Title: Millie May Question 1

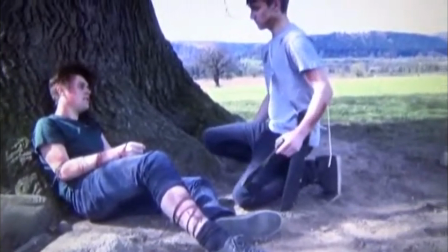502s Tell Olivia I'm sorry.
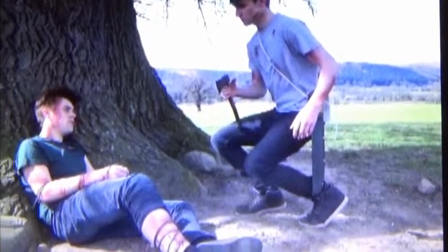506s
In many of the trailers we watched, someone always gets hurt, so we decided to develop this idea, and so ended up having one of our main characters
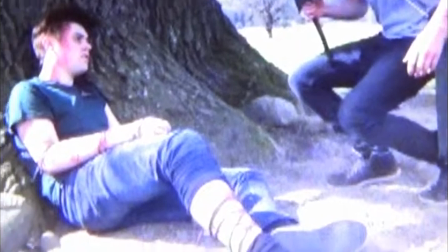516s
in an injured, bloody state after having an accident with barbed wire.
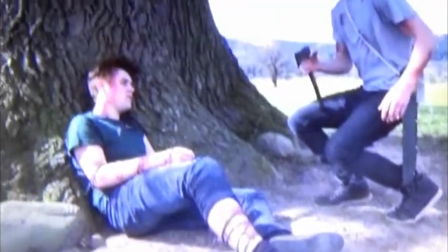522s
This conforms to things like The Hunger Games, where individuals are killed off so that others can survive.
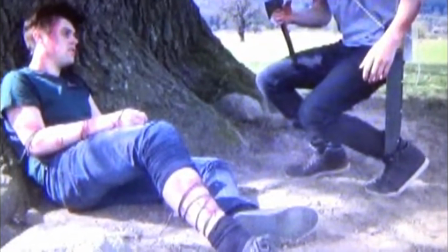529s
However, we leave this ambiguous, and it creates a code of enigma. We never fully know if he dies,
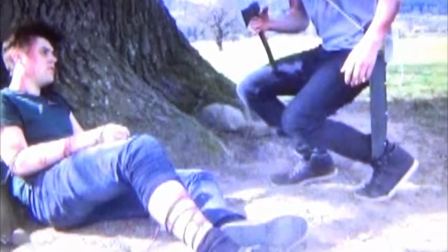536s
but it's emotionally straining and gets the audience to feel something for the character, who up until now had been quite arrogant.
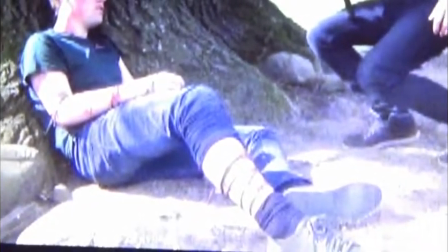543s
You now see a sensitive side to him, and from us as filmmakers,
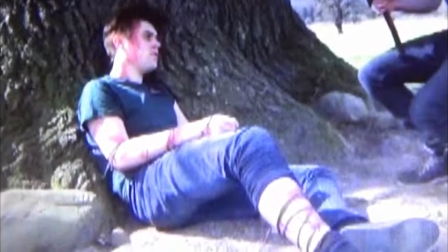550s
we decided to do this because we wanted to show that even at your last point, you're still human, and when you're dying,
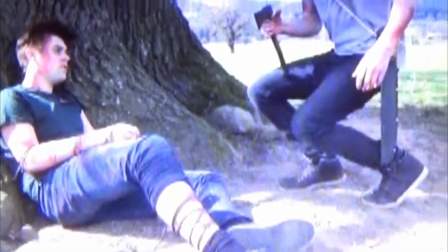559s
you're still sensitive, and it's not all about instincts then.
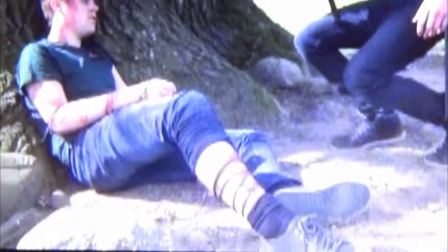563s
It's about what really matters, and to him, it's that he wants Olivia to know that he's sorry, and he wasn't just trying to kill her, he was trying to save her.
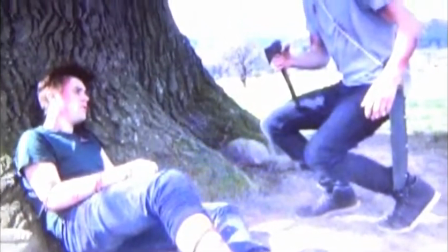572s
We tried to reinstate equilibrium with this, but then decided to go into a montage
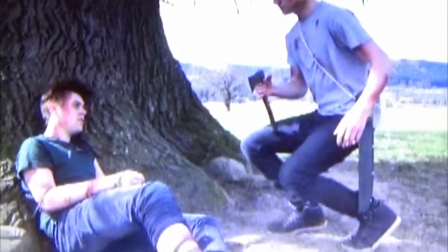580s
to add to the tension.
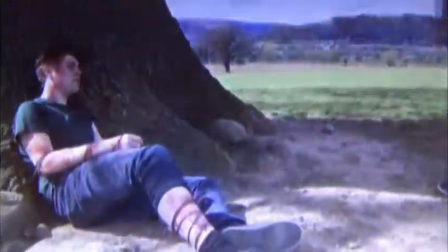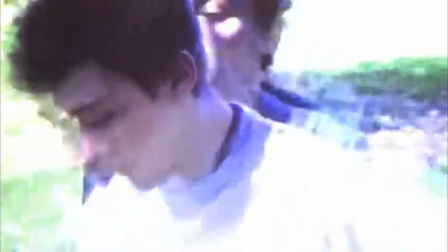589s You trust me?
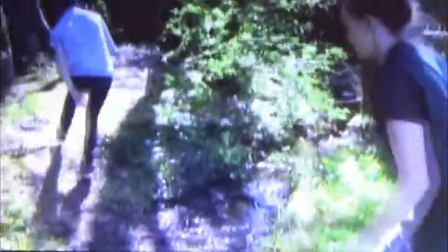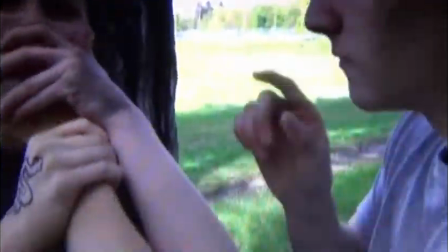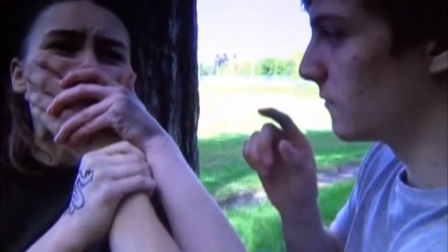603s
Up until this point, we don't really know much about the character Nate.
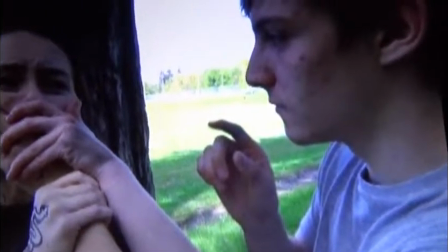609s
However, in the past few shots, we've set him up to not be trusted.
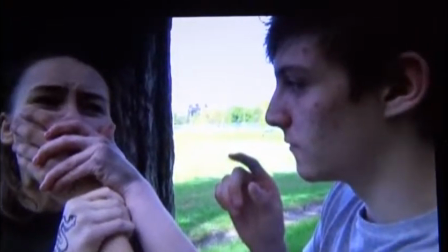614s
He's gone from taking the axe from a dead character and now to grabbing Olivia.
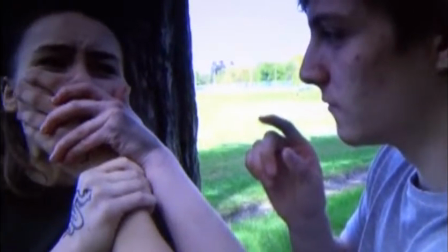621s
So...
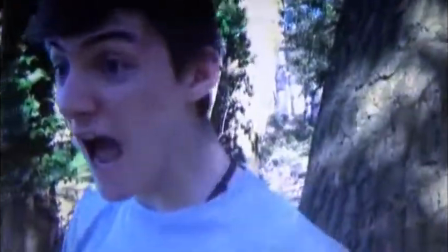626s Olivia!
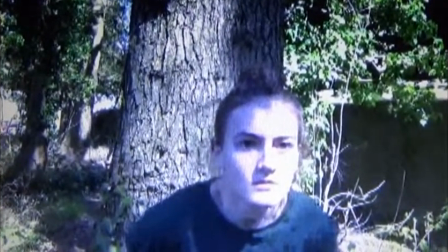631s
We use the intertitle "Who Would You Trust" to engage the audience,
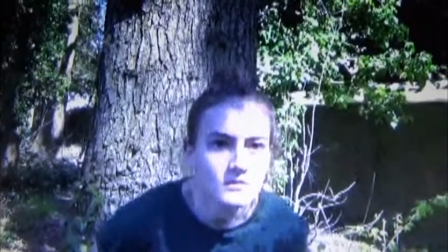636s
but to also add to the amp of the trailer.
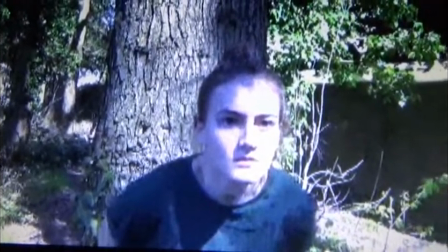642s
Is he with her to survive, or does he actually care for her?
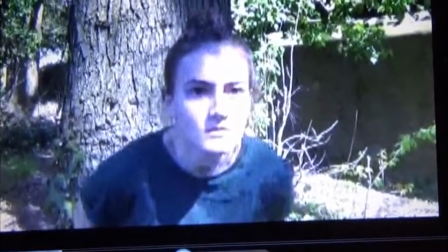645s
A question that I think the audience, and our target audience in particular, would want to get answered.
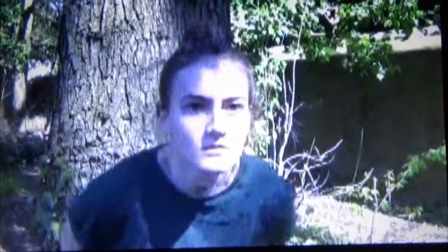653s
Is he there for protection, or just to save his own back? We decided to,
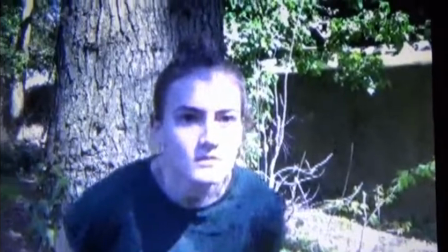664s
unconventionally, I feel, with the title Defiance, have the words "die" taken out of it.
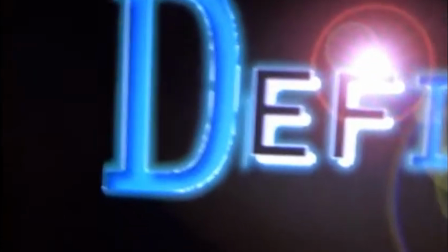675s
You can see here that the D, I, and E is in blue.
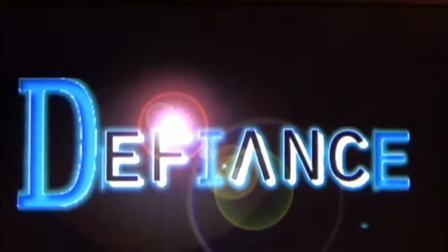680s
To begin with, we were a little concerned that people wouldn't be able to notice this straight away,
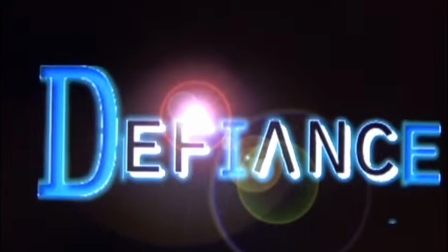684s
but when playing it back to a member of staff in our school, they picked up on it straight away and thought it was extremely clever,
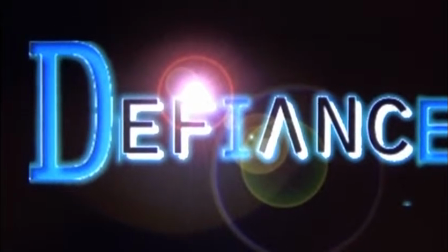691s
and it, to them, raised questions about the film that they wanted answers.
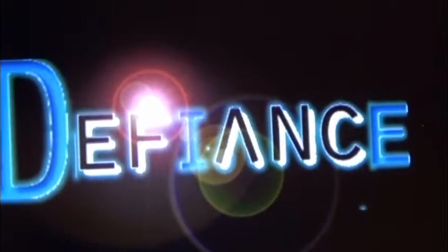698s
This, to me, I feel, was challenging conventions of real media products, and we hadn't really seen it done before.
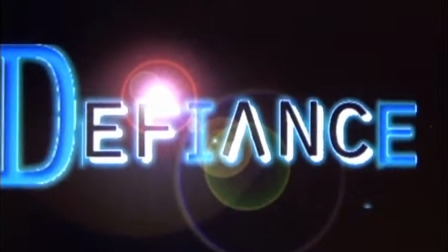705s
However, we wanted to have this ambiguous feel to the trailer, and I think this helps with that tone.
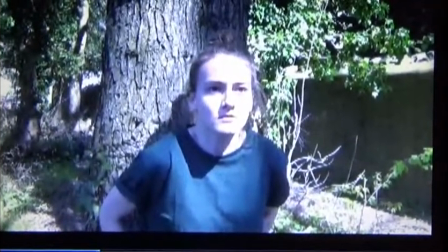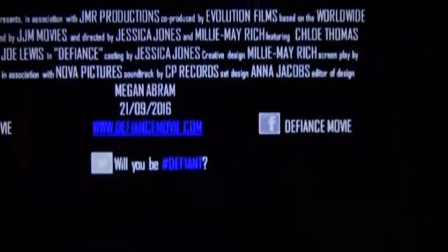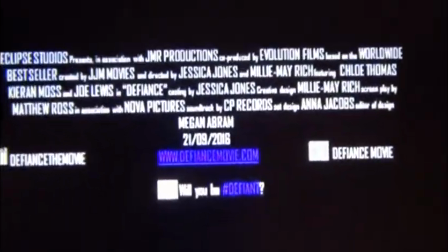725s
Like other trailers, we used billing block at the end, which was conventional for our genre.
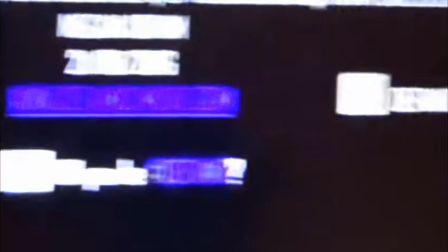731s
We put social media links in for Instagram, Twitter, and Facebook.
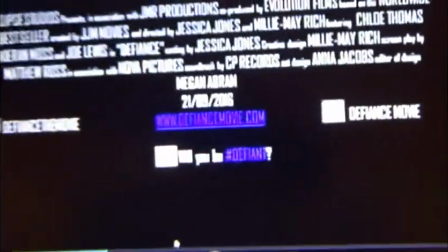738s
We felt this was really important with our target audience as they're young,
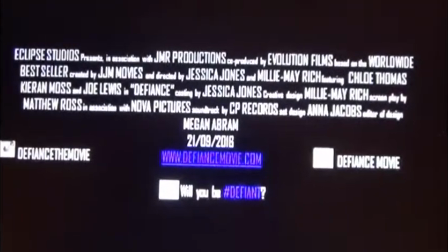743s
and this is a modern technology era, and this is how it's going.